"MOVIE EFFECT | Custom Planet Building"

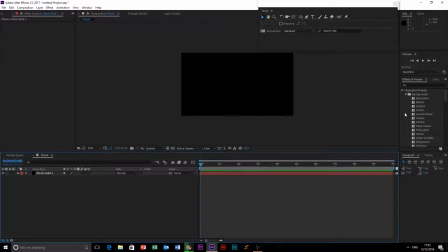0:00 Okay, so today we are going to be building some planets.
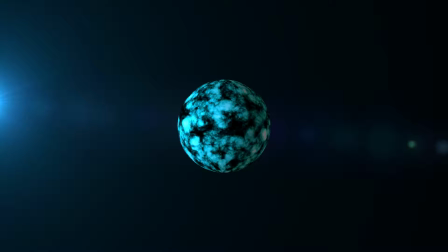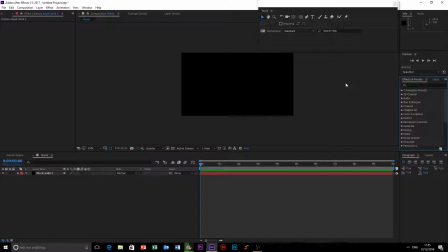0:15 So in our last tutorial we blew up a planet, but we only showed how to make a single planet. So now we're going to customize that effect and just build as many planets as we want.
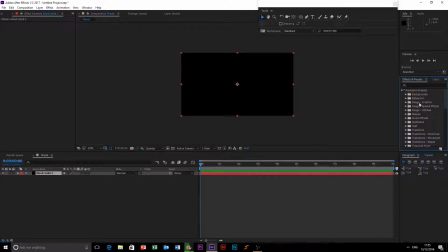0:30 So first up, last time I went into the animation presets and backgrounds and used some of these. So we're going to start off by using another one of these, and I quite like indigestion. Well, I don't like indigestion, but it looks cool.
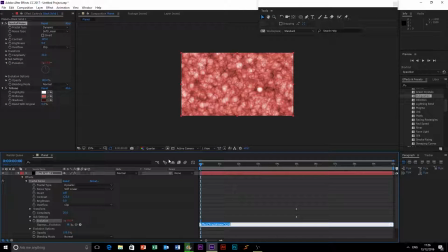0:44 So the effect is good, but the keyframing again is not. So we're just going to quickly do times 150. So it moves reasonably quickly, but not too fast. And then we're going to go into transform.
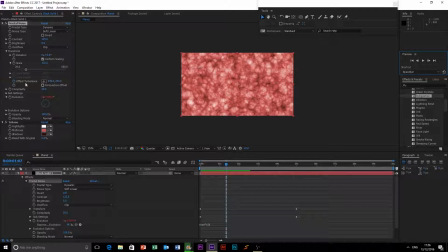0:59 Turn off rotation, so now it looks like so. Turn off offset turbulence, so it also doesn't seem to move as much. And I'm trying to find where it has the
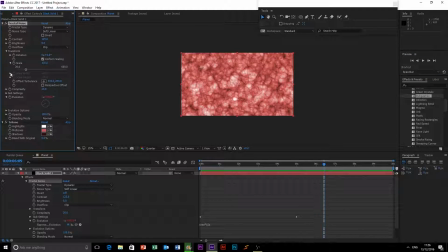1:20 movement. In subsettings, and there you go. So basically you just need to delete all the keyframes and then replace them with the ones that you need.
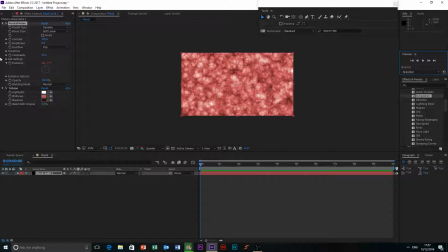1:37 So now we have this cool sort of bubbling effect, and that's the planet, so that's already built it up for us.
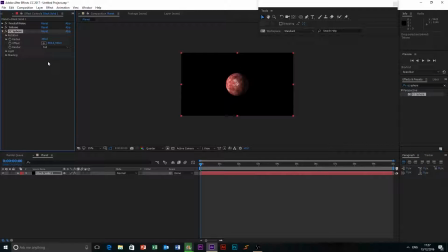1:45 And then we just quickly add our CC sphere, and bam, we have a sort of planet.
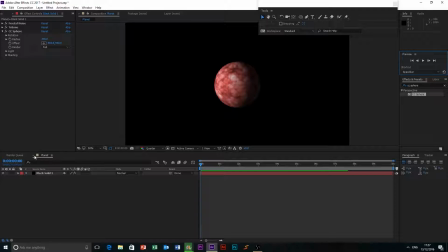1:54 You can see. I'm actually going to go back into the fractal noise. I'm going to transform and scaling. I'm going to scale it just down a tiny bit, so it just gives you a sense that the planet's actually quite big,
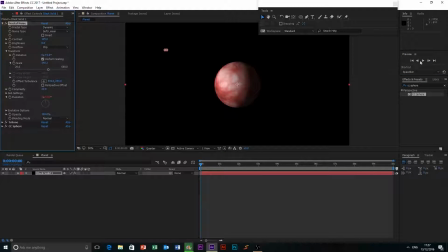2:10 rather than if it was up here it looks kind of small. So you don't want to overdo it, because then it just looks pixelated. But if you put it around there, looks good. So 75 for me. But the numbers might change for whatever you're using.
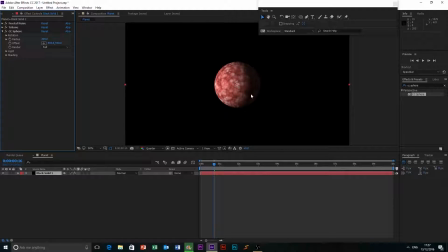2:28 Okay, then you need to decide where your light is. So if we go into shading,
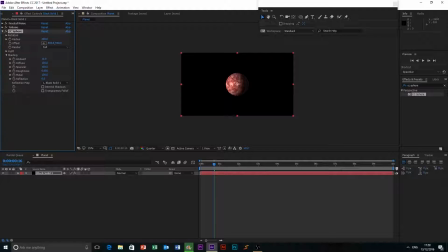2:35 I'm going to add a tiny bit of specular, which appears there, which means the light is over here. So if you want, you can add a lens flare, which is what I'm going to do.
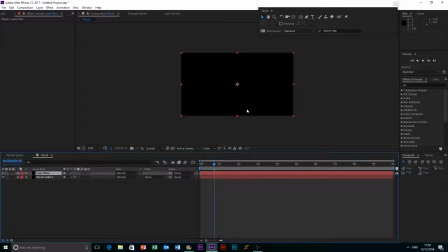2:52 Just name that. And add in the optical flares from Video Copilot, or you can use the built-in lens flare in After Effects.
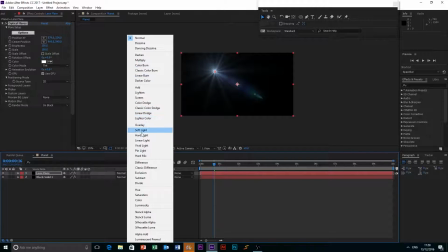3:09 It doesn't matter. I prefer this because it's more customizable, but they all work no matter what.
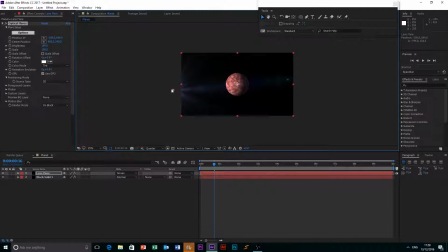3:17 Don't want that. We want to actually move this, so I'm going to pull it just so it's on screen.
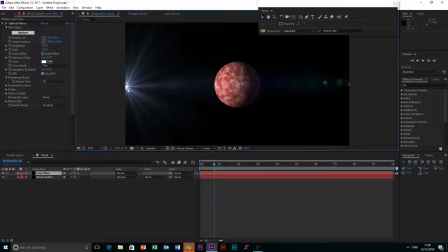3:26 And now you really get the sense that the light's actually coming from something rather than it just, existing.
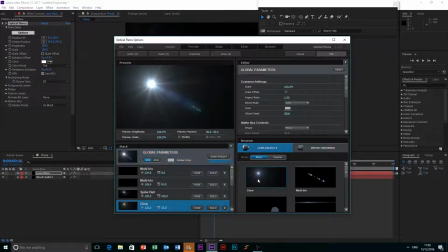3:32 Then we're going to go into options, and I'm going to add more of a glow to make it more vibrant. And I don't really like the spike ball too much. I mean, we've still got a bit of it, and I'm happy with that.
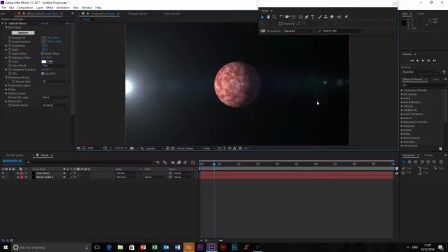3:46 So there we go.
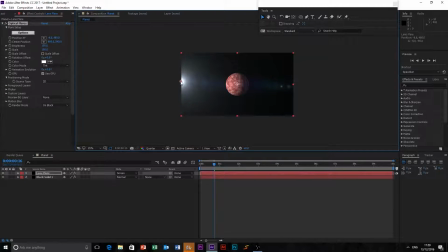3:48 You might want to just move it up a tiny bit, just to give it a diagonal look, which looks just a bit better. And I'm also gonna move it off a bit more so you get the glow, but you don't actually get the flare. Like that.
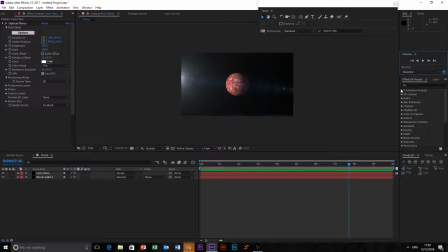4:09 So I'm quite happy with that as a first planet, but we did use the animation preset. So I'm gonna get rid of our planet, and I'm going to make a new one. I'm just gonna call it planet, and I'm gonna make I'm not sure what I'm gonna make.
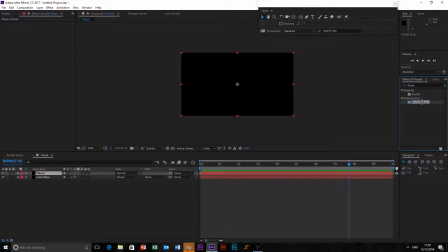4:28 I think I'll make quite a blue planet. So what you do is you add a fractal noise onto it, and now we have this.
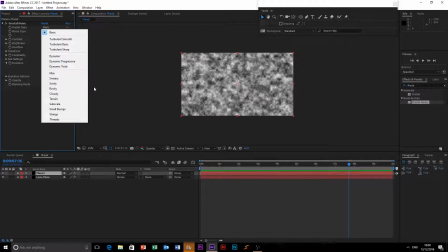4:37 Now this doesn't look very good, and I actually prefer maybe using one of these options. I'm thinking I'm gonna go with dynamic twist. Just pick one. I quite like, what about turbulent? Nope.
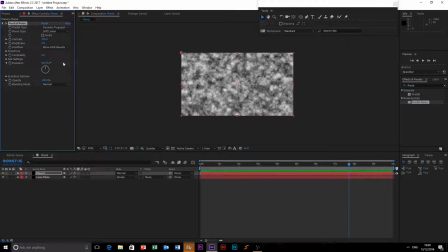4:54 That looks awful. Dynamic progressive looks quite good for this. going to turn the contrast up a bit, turn the brightness down, complexity up, give it that sense of depth.
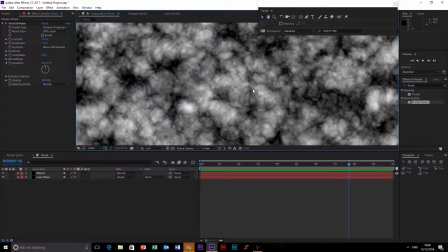5:08 So the idea that it's actually quite a big planet rather than being small.
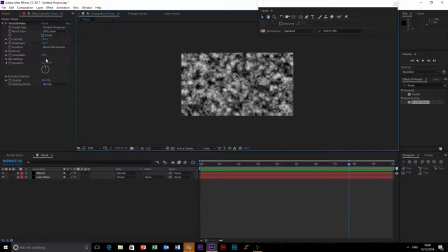5:14 The scale is quite good, and evolution, click this, do time times, let's go with 300 this time, so twice as fast. And we need to lower the resolution. Okay, that's a bit too fast.
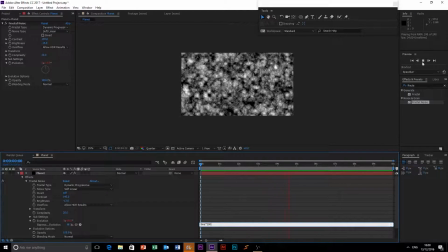5:34 I think I overestimated that. 250. Yeah, I like that.
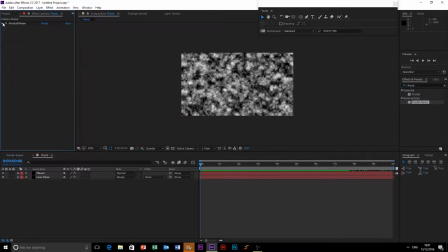5:41 Okay, and then close the fractal noise, and now we need to do the colour. So in most of the presets it uses tritones, but curves just is so much better. So I'll throw that on there. I'm going to add a bit of contrast, like that.
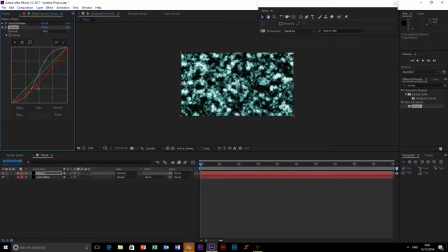6:00 And then I think I'm going to make quite a blue planet. So I'm going to pull that down. I actually quite like that colour. So let's pull the green up, pull the blue up to around there. You've got a nice turquoise colour. And then the alpha can just stay as.
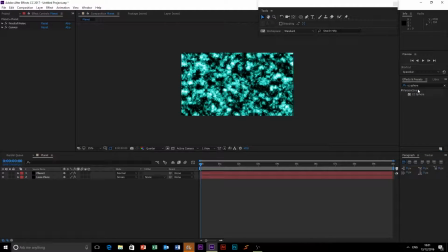6:18 Okay, then we'll add our CC sphere. Bam.
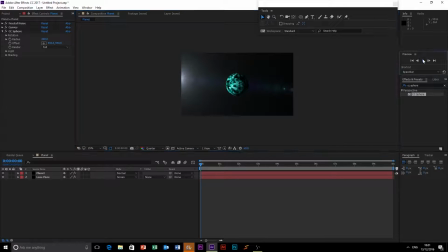6:23 And just like that, we have quite a cool looking planet. I'm quite happy with that. What else could you do?
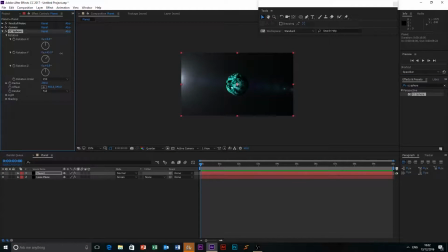6:36 You can rotate the planet. So if we go into rotation Y, that looks quite good. So we'll times 15. So we really don't want to be going fast for this.
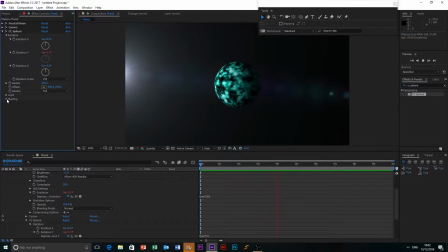6:51 But it gives you a cool look, and in shading I'm going to add a bit more specular. Like so. And a bit more ambient. Oh god, that's a bit too much. Like that.
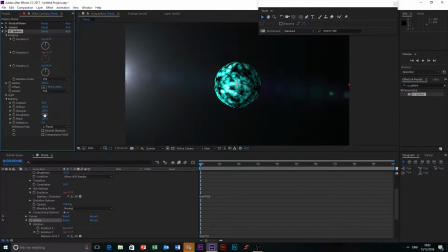7:12 Now it looks really bright, so actually I'm going to turn the ambient down a bit more, and also the specular down a bit more. Take the diffuse down, that will also darken it. Metal, it's not made of metal. Roughness, it's not very rough.
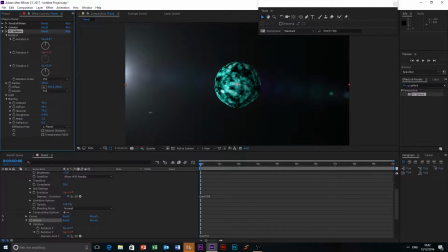7:28 And that adds a big lot of that, so we don't want that. And reflective, no.
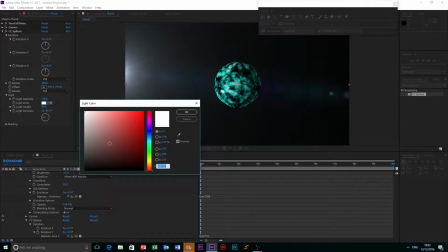7:37 Light-wise, you can play in this. You can actually change the colour of the light. So if we put it to a red, it looks kind of creepy. What could we change it to? We could change it to... we can actually go to the blue and do a bit more realistic shading, like that.
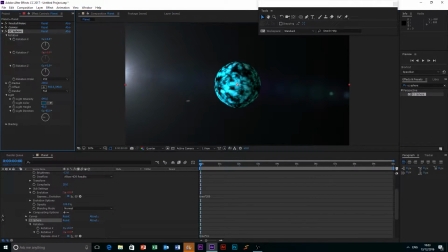7:57 Doesn't look as bright now, so we want to turn the intensity up a bit. And then maybe you might want to change the colour of your lens flare.
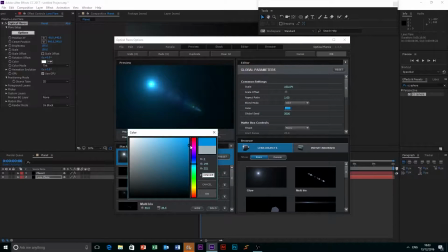8:06 Go into options, global colour, blue it a bit, click OK, close,
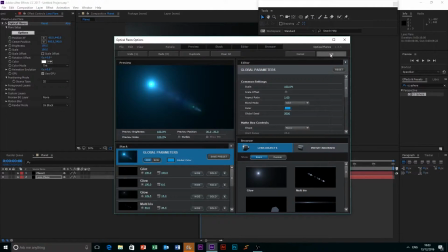8:14 no, OK.